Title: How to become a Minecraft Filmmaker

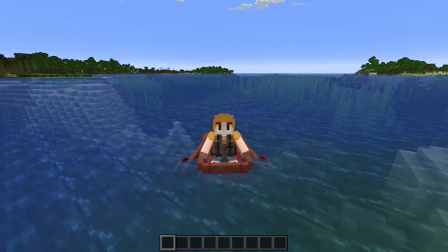(0:19)
Hello everybody, my name is Lance, and I have a pretty interesting video for you all today.
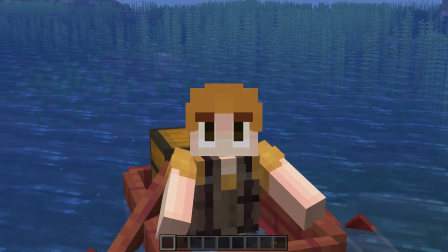(0:23)
So I try to make my videos cinematic by adding sound design, playing around with camera angles, frame rates, and filters, and I've been asked a few times how I do stuff like that.
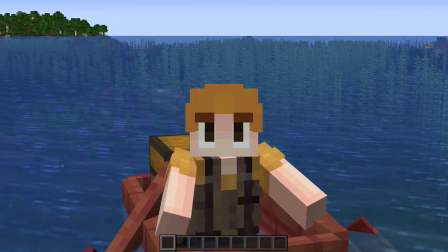(0:31)
So today we're going to talk about how to use camera angles. And the way I'm going to teach that is by creating an example.
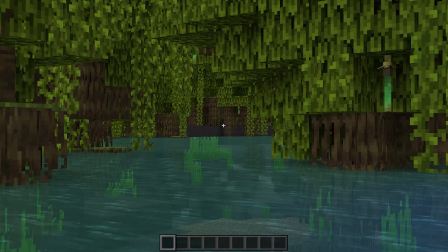(0:37)
So obviously I'm in a boat, and we have this nice path I've carved out of this mangrove forest, and I'm going to start a replay mod recording.
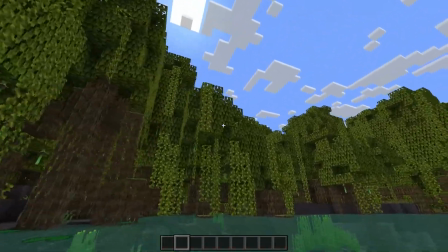(0:44)
So what I'm going to do is just go through the forest, maybe look around, admire the scenery, and casually do a turn here, and boom.
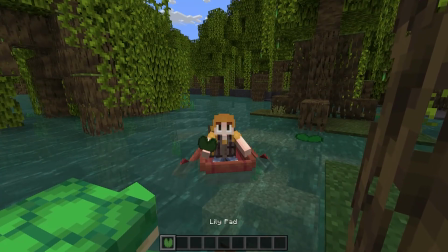(0:52)
What a fantastic shot. But I picked up a lily pad and I hit one of the blocks, so I'm gonna redo that.
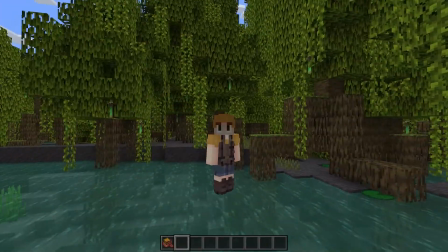(0:59)
My first lesson to you is if something doesn't work, don't be afraid to try again, because a lot of the time you end up shooting more than one take.
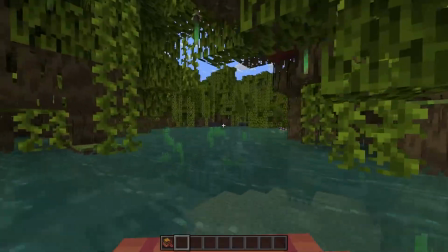(1:06)
So we're gonna try this again, going through the forest, taking a look around, admiring the scenery.
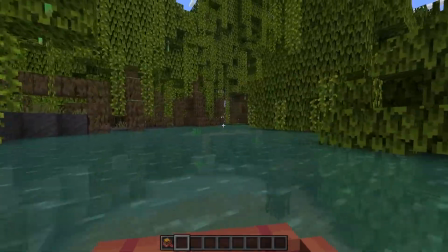(1:11)
I saw some fish to our right, so that should give us a little bit more to work with. And there we go.
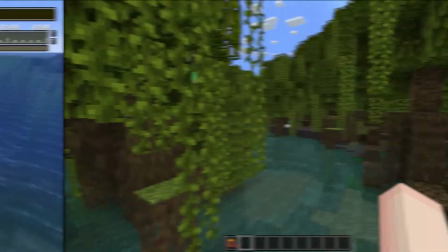(1:16)
Let's stop our recording and go check out what we just got. So here we are in the world. I've got myself in the boat.
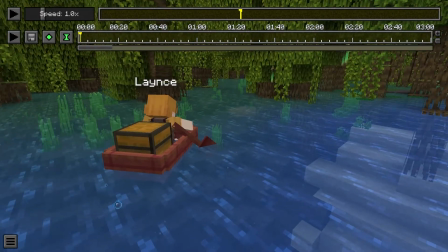(1:21)
We've got the forest that we just went through. How do we make this more cinematic? For some reason, there's a problem with particles, and I'm not sure it's actually happening in this recording,
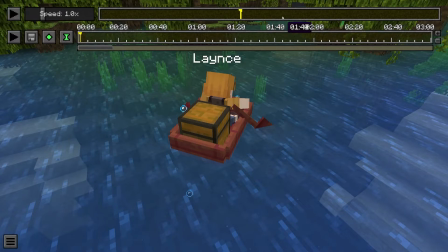(1:29)
but for 5 seconds before you actually have the thing you want to record, that's when you've put your first time keyframe. So I'm pretty sure this is when I start going. So I'm just gonna add a time keyframe here.
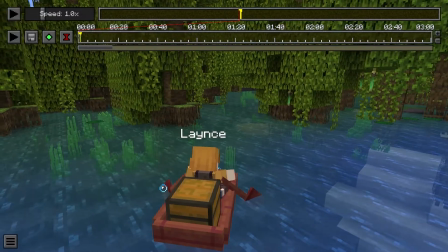(1:39)
And we don't need to add a position because right now we're just going to focus on the segment we want to record.
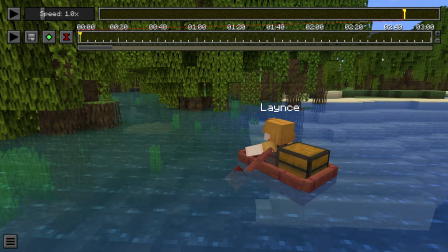(1:43)
So we're going to move our time keyframe here because this is the second take and this is the one we want.
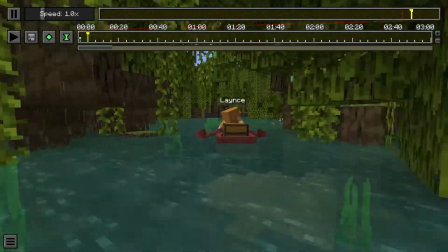(1:48)
A little bit of time before we actually start moving, and do the look around, going around the corner.
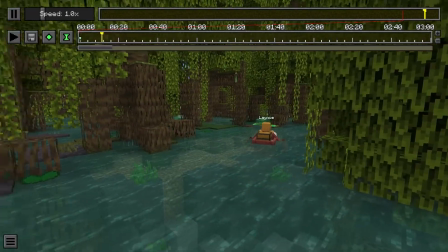(1:55)
Pretty smooth. Don't hit that piece of land there, and we don't pick up a lily pad.
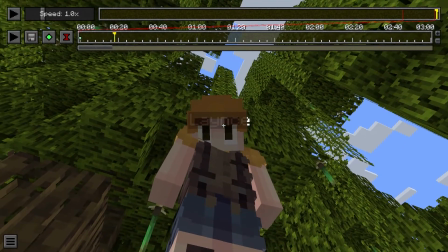(2:00)
That was the shot. So how do we take advantage of camera angles and making it more dynamic? So here's what I was talking about with the particles being all weird.
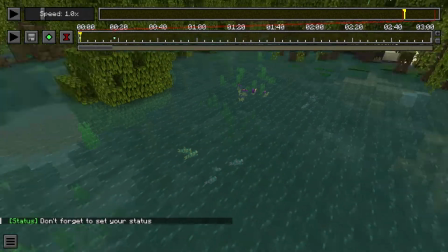(2:07)
There were lily pads here. I broke them, and then when I press play, they take a second for them to go away, and that will show up after you start rendering.
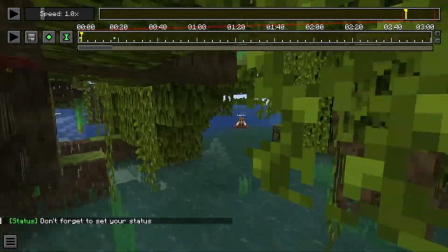(2:13)
So that's why I say leave a little bit of time before you start. Otherwise, you'll get particles like that.
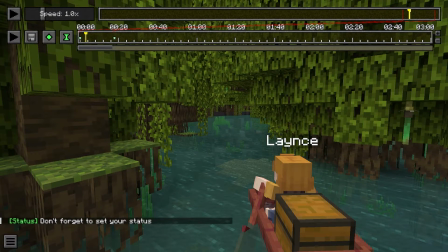(2:18)
One thing that kind of sucks is that Replay Mod doesn't have a zoom function. So a way you can get around that is by adjusting your FOV.
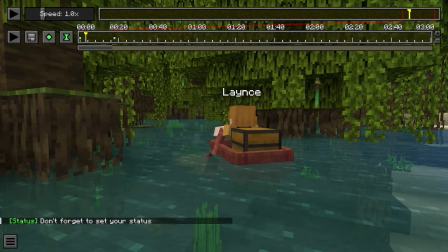(2:25)
I am by no means a film expert, and I'm still learning about filmmaking, but I think when you adjust your FOV, you're also changing your focal length.
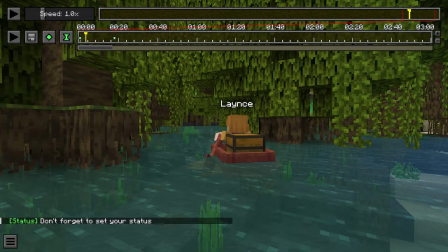(2:34)
This is about the only thing we can use for zoom, because zoomify, logical zoom, none of those actually translate to the rendering after you finish recording.
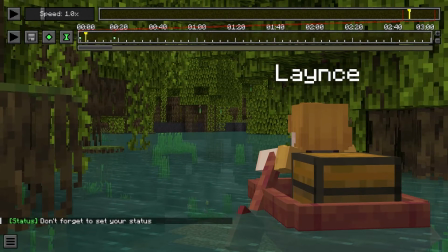(2:42)
So to replicate that, we're just going to lower our FOV down, and I usually have it at 30, which is the minimum value.
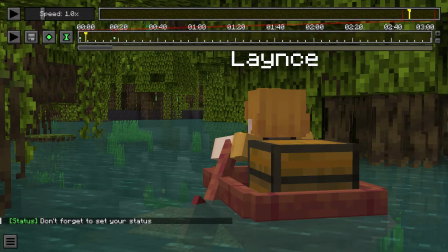(2:48)
And you can already see this feels much more dynamic than just this shot right here.
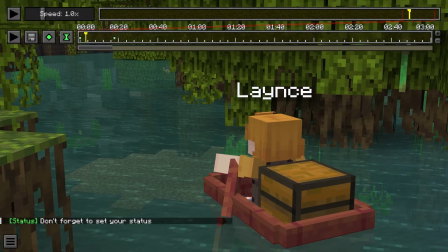(2:53)
Like, oh yeah, that looks pretty nice, but then if you turn down the FOV, now it looks more enclosed, farther things feel closer.
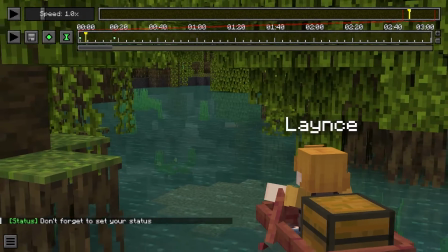(3:00)
I feel like more of the focal point of the shot. To me, this just feels right. A big part of filmmaking is getting creative and trying shots.
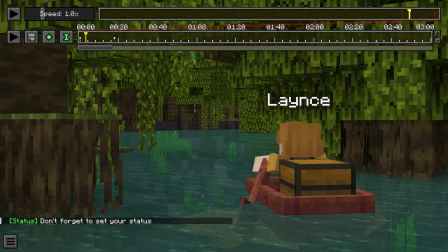(3:08)
So leave room for experimenting when you're playing around with the replay mod.
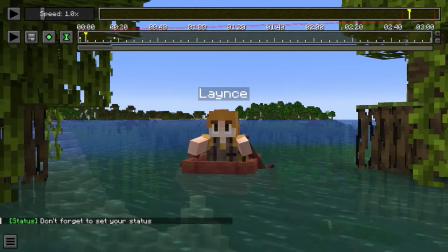(3:11)
Most of the time when I'm shooting my cinematics, there's a shot or two that I just don't include, and that can either be for timing purposes or it just doesn't really fit the scene I'm shooting.
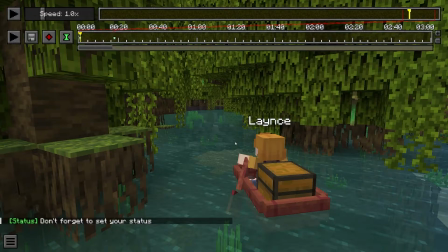(3:18)
So we'll start out with a basic angle. I'm going to keyframe my position point here, and then just move a little bit further into the forest.
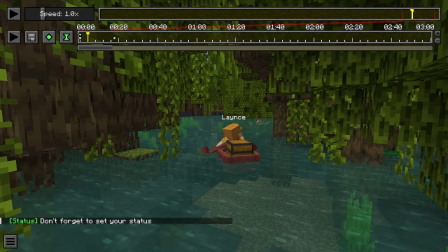(3:26)
Let it play, and then it's past me, so now I'm going to do another one right here.
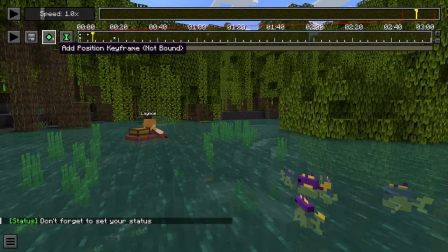(3:32)
Maybe I'll come by and use these fish in the background, and then I'll place another keyframe. I'll come up above the tree and place a keyframe up here.
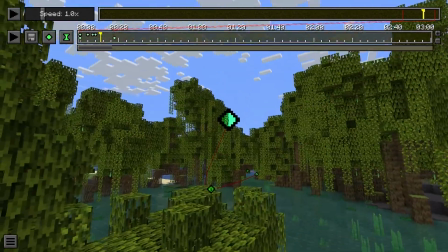(3:39)
And then finally, as I complete my route, I'm gonna move just slightly and then turn as I fade away.
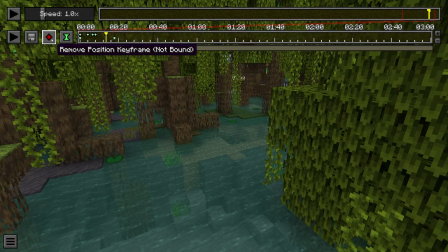(3:44)
Here we go, and then I finish with the keyframe. Now we did have a time keyframe over here, but that's okay because we're gonna cut down the shot in our editing software so that it only lasts for these 14 seconds. So let's go ahead and render it. I like to name my files just so I know what I'm looking at. So we'll call this Swamp Drive 1.
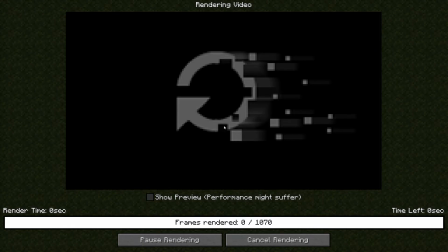(4:01)
90% of the time there ends up being a take 2 and it's like Swamp Drive 1, 2.
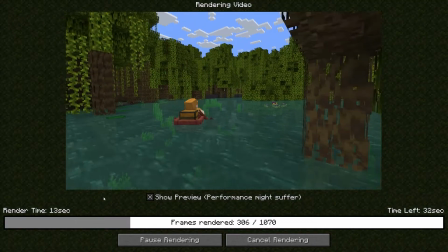(4:05)
We can already get a preview here. We could have done that in game too, but half the time I forgot to do that. So this is our shot right here.
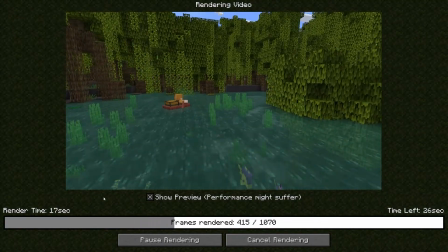(4:12)
And it doesn't look that bad.
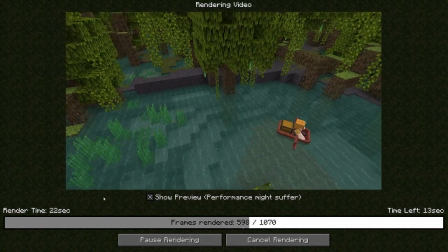(4:14)
It's not super dynamic, but it follows the character, it shows the journey, and it does a generally pretty decent job of telling a story.
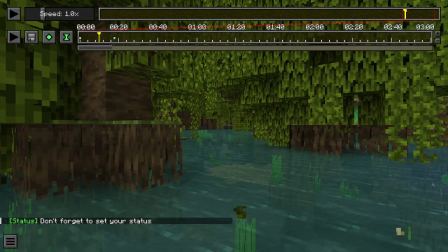(4:22)
But we can do better. Well, first off, we can do that first shot I was showing you guys earlier.